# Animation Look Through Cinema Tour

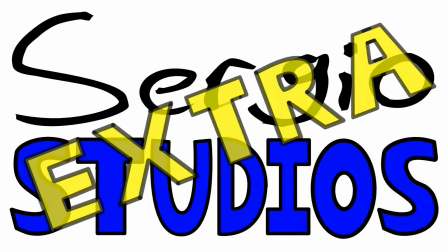0:00 Sergio Studios. Extra. Hey everybody, how's it going?
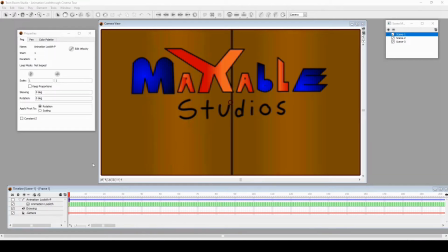0:04 This is Sergio Dominguez with another animation look through, and this is one of my other shorts, Cinema Tour! Oh man. So let's begin. So in this case, since the original animation was all different layers of effects and animations just put together in post,
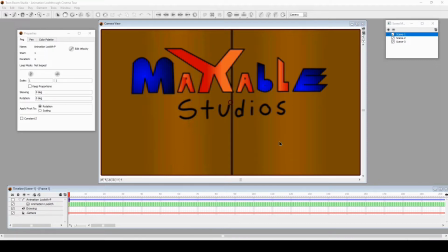0:22 I decided to just take the video, export each frame as a still image, bring it to Toon Boom, and break it down this way. So again, let's get started. You start off with Len coming in here.
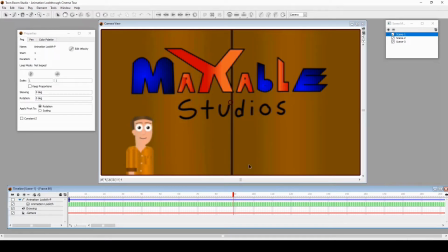0:36 The animation on Len is just him in that animation style that I use for the show, the keyframe puppet animation. But he's actually behind his own green screen the whole time, and he's interacting with nothing.
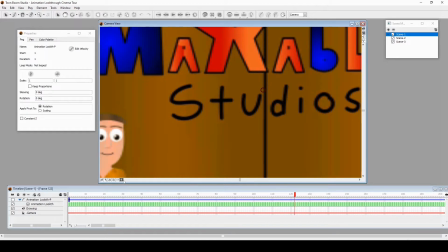0:49 You can see a little bit of the green halo because the green screen removal was used from the software Magix Movie Edit Pro,
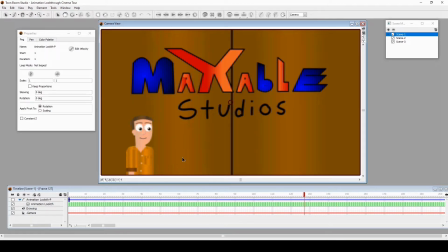0:57 so that's why the green screen is still a little bit off. But he's there and he's interacting, and that's what we're trying to get with this. This is done 24 frames per second. I don't usually do that, but in this case, since I want it to be nice and smooth, I tried my best with this. It took maybe over 2 months to put together.
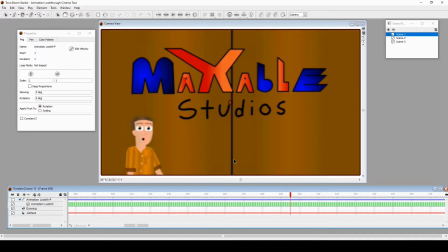1:18 And you get a lot more energetic movements like, whoa, Exville Studios!
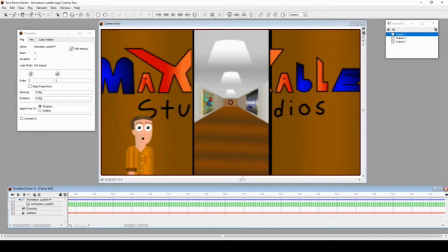1:23 Oh man, I do love that this is a mixed media kind of video, inspired by theme park rides that I loved so much growing up.
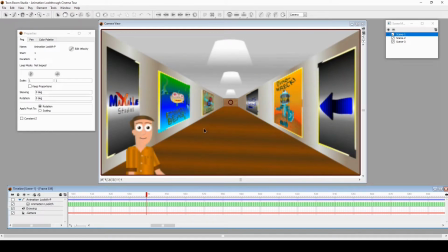1:30 I'm glad I can make my own version and show it to you guys. Alright, so this is like a still, it's either still image?
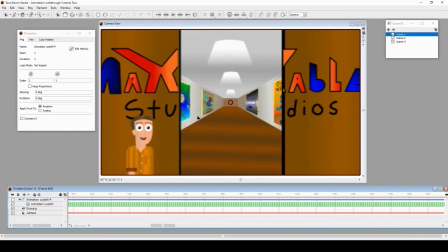1:39 No, this is vector drawings. The last frame of this door is a still image, but we'll get to that. As for this though, it is me drawn in the doors, and I just open it like that.
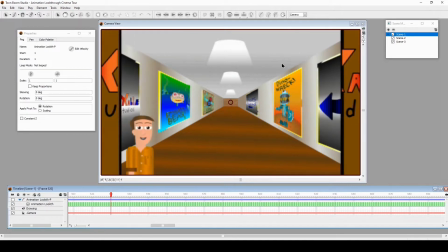1:51 That's why it looks a little bit off, but just drew the title, split it apart, and set it as a door. Now, as for this, yeah, this is I made digitally.
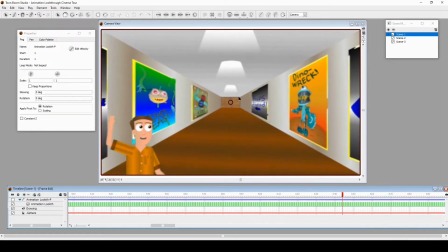2:01 You're going to see a lot of digital tunnel corridor shots because I wanted the corridor shots to be practical,
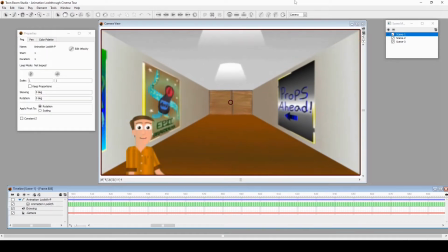2:08 but I was like, I'm already doing stop motion. Maybe if I do it digitally, it'll be easier, which it is.
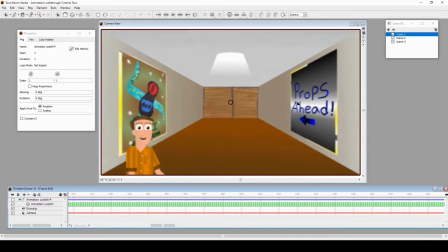2:14 But everything still came out great. Now you can see that some of the posters, I took the props before I animated them,
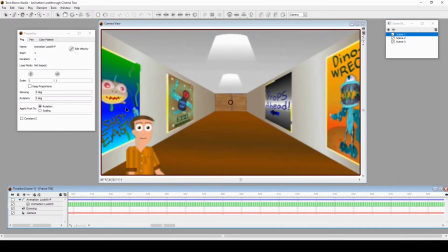2:21 give them poses, Photoshop them into titles, and that's what you see.
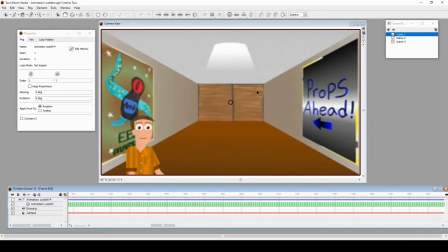2:25 This is a drawn door using markers, and I scanned it into Toon Boom and animated like that.
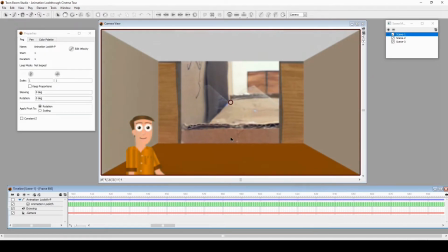2:31 That's why it has that look and texture to it, but it opens digitally.
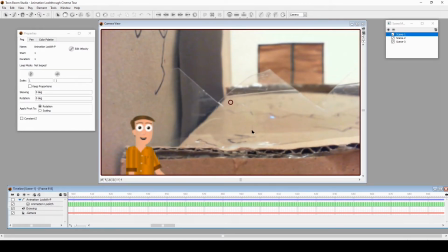2:36 This was cardboard, construction paper, cardboard, hot glue. This is a 2-liter soda bottle that I cut up to pieces to look like, sharded glass.
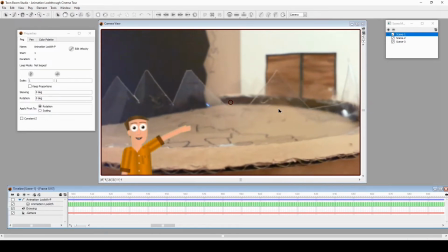2:47 The sound effect you hear of the thing moving, like it's supposed to be sharded glass on the floor sliding around when you move the vehicle,
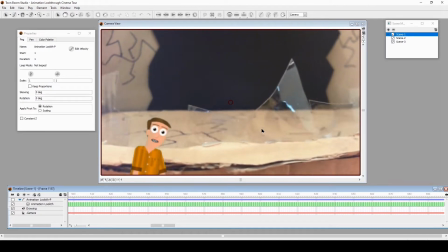2:53 but it's actually thumbtacks that I just moved around with my finger, or a pencil, or pen.
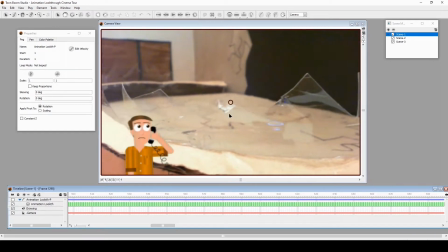3:00 But yeah, I wanted to give it that look. With this, and also this is shot on a webcam.
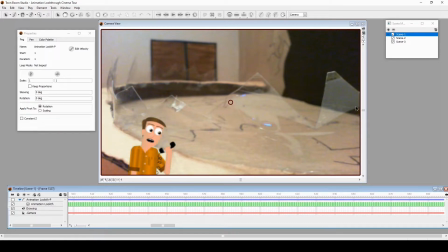3:06 I tried different kinds of cameras in this video, and I first used this HD webcam.
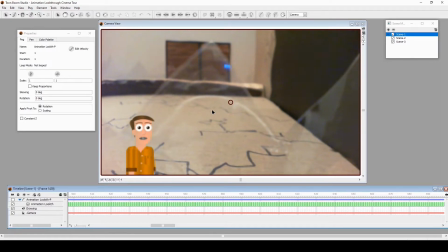3:15 Because it needed to be small, I need to move around. At the time I didn't have a GoPro or any more accessible tools or stop motion software.
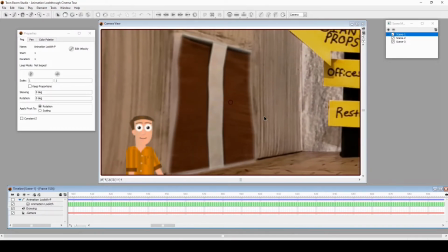3:22 Like this is me just guessing and animating along. Alright, obviously that was done digitally, but it's still that image.
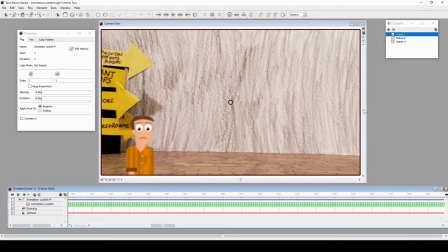3:32 But it's nice how it goes to digital to stop motion and back. And to some motion graphics, so that's good. Obviously the earthquake thing is differently. This was shot on my phone.
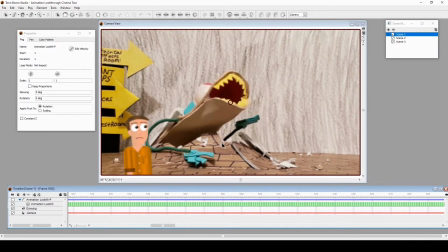3:42 It ended up being what I used for most of the cartoon, but for this one, this shot, I used my phone.
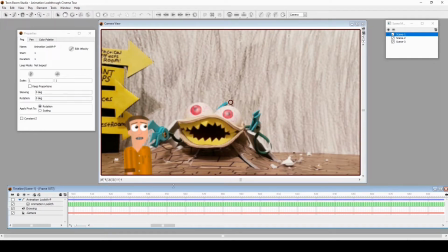3:50 And I took, foam core, drew a floor with marker, and just took X-Acto knife, and cut up the floor a little bit at a time. Let me see if we can break that down. Oh, he's going back inside.
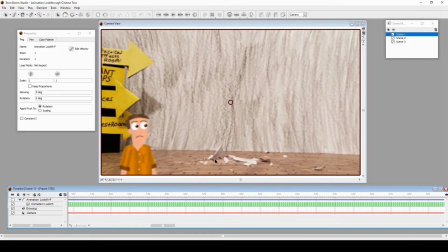4:04 He's fixing the wall.